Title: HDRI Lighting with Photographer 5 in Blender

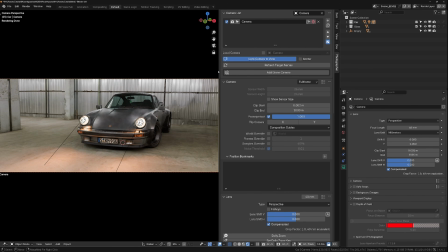We could actually get rid of this panel on the side. So let's do that.
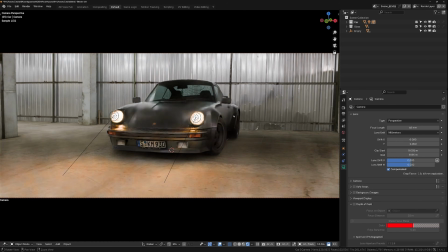This, we have more space. So I'm gonna place the camera somewhere where I can see my lights and I can see not too many artifacts from the pillars and stuff.
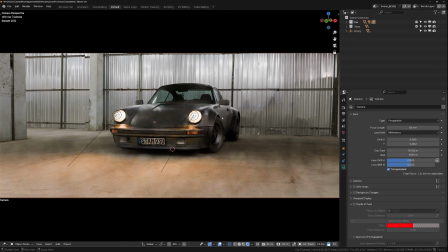Like I think this is not too bad of a place to put the camera. I want to maybe control a bit the focal length.
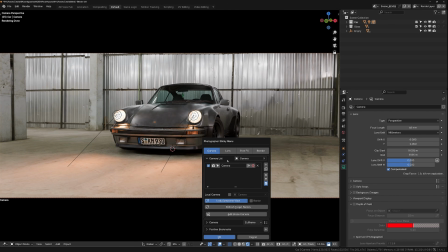So there are two ways. I can either change the lens here and it will resume.
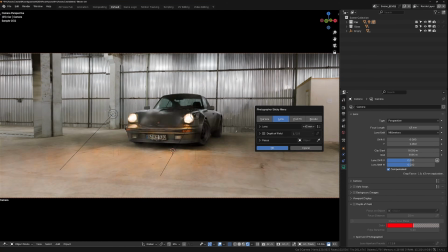But the problem is that when I do this, it's also changing my framing, right?
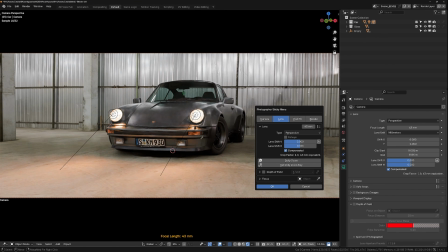Like I want to be able to maybe change the perspective of my car without
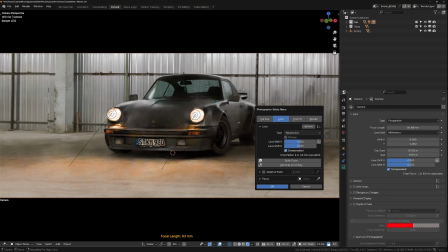changing too much of the framing. And that's using the dolly zoom. So that's one way to do it. And usually when you have those car renders or like photographs, what you want to do is to remove as much distortion as possible.
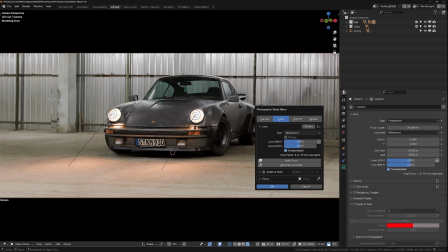So almost like it's an orthographic camera. So I think the dolly zoom is great because this way I can make sure I get the
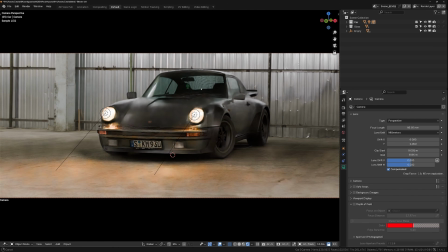proper perspective distortion without having to struggle with placing my camera.
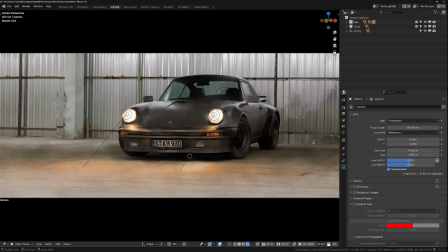Let's do something like this.
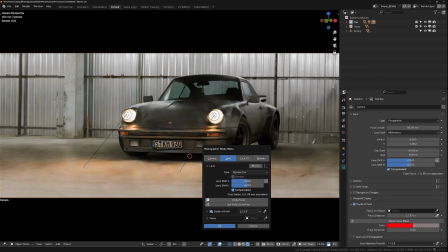And now what I want to do is I'm going to enable depth of field because we want to have something photorealistic. 2.8 is fine. And then I'm going to change the focus. So there are different focus mode for this button here.
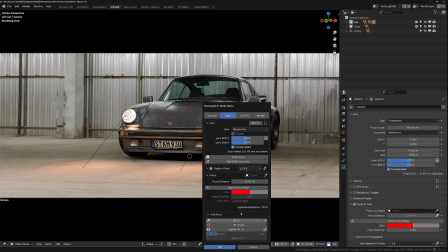You can also access all of them here, but I will just show you in the preferences.
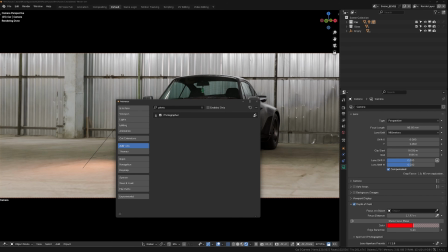If you go to photographer, you can change the button that is in header. So if you go to camera, focus eyedropper, you have those three. So my favorite personally is the AF track, but you can also use like the Blender default mode or the AF single.
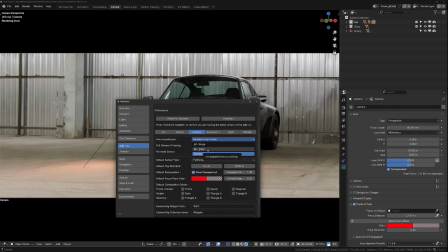AF single is just going to be, you click, it sets a value for the distance and that's it.
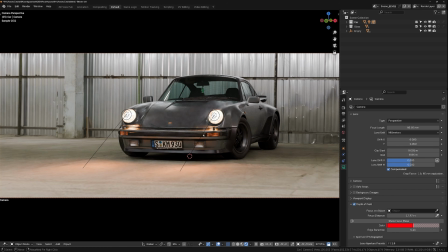But the AF track is nice. So I'm gonna use the AF track.
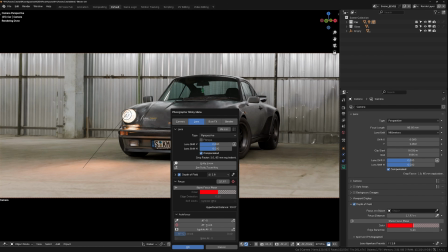So now when I click this, I can actually point at something and I can also hold shift to parent it to that surface. So if the car moves, then my focus point will also move. But in that case, I can just like put it here on the hood.
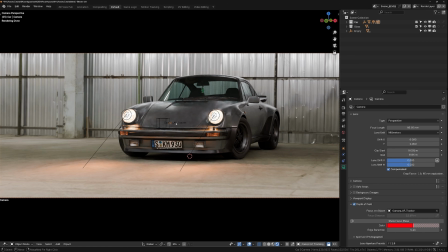And now if I move my camera, then I know that this is always going to stay in focus.
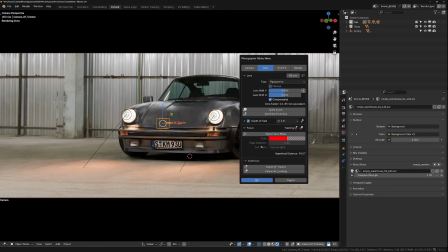So that's great. And then I will continue going through all my settings. So now I want to control my exposure.
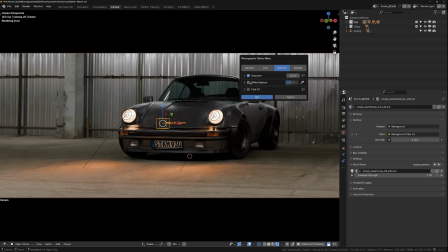I want to make it a bit darker and a bit moodier, especially with a white balance. I can go for something a lot colder and a lot greener, make something a bit like a Fincher movie.
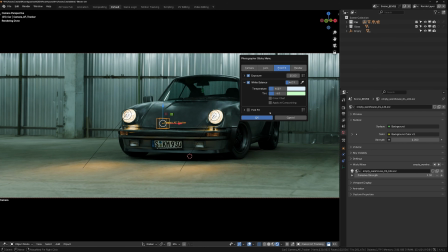Now we have something more cinematographic. And I will also enable the post effects. So now I can also make sure that they are visible in the viewport. And I will just add almost all of them. So first, distortion.
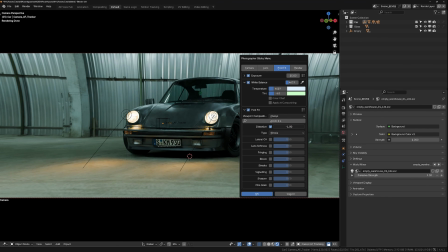You can control if you want to have some pincushion or barrel distortion, but I can also use an ST map.
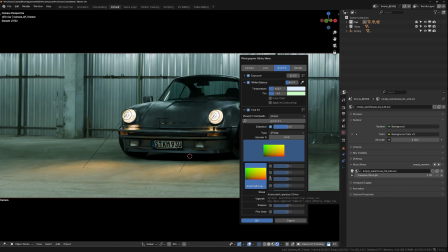And I'm providing an ST map that I captured myself from a lens that I have, which is an anamorphic lens. And this is interesting because it actually has like some barrel distortion in the center, but pincushion on the side.
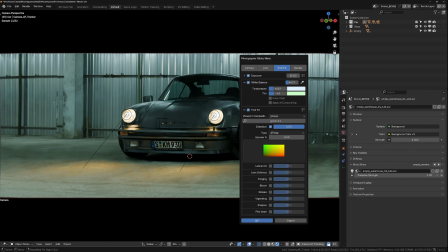So I'm going to use this one and at full intensity, but I can see that I have some pixels here in the corners that are actually missing now. They are gray. And that's because those pixels don't exist. They're outside of the frame.
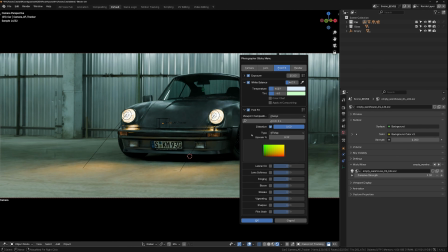So I'm just going to use a bit of an upscale. Now I can add some chromatic aberration.
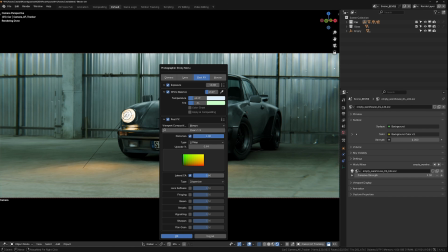So you have, again, different modes. This one is the one from Blender, which is nice because it has a nice like dispersion with almost a rainbow effect. But you can also use like some more simple, like green magenta, for instance, I think is really common in lenses because of the longitudinal chromatic aberration has that kind of tint in general.
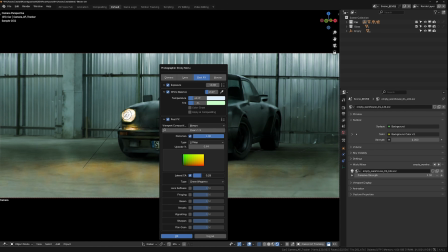So I like to use this one. And I'm going to reduce it, like you want something, but you don't want it to be too extreme.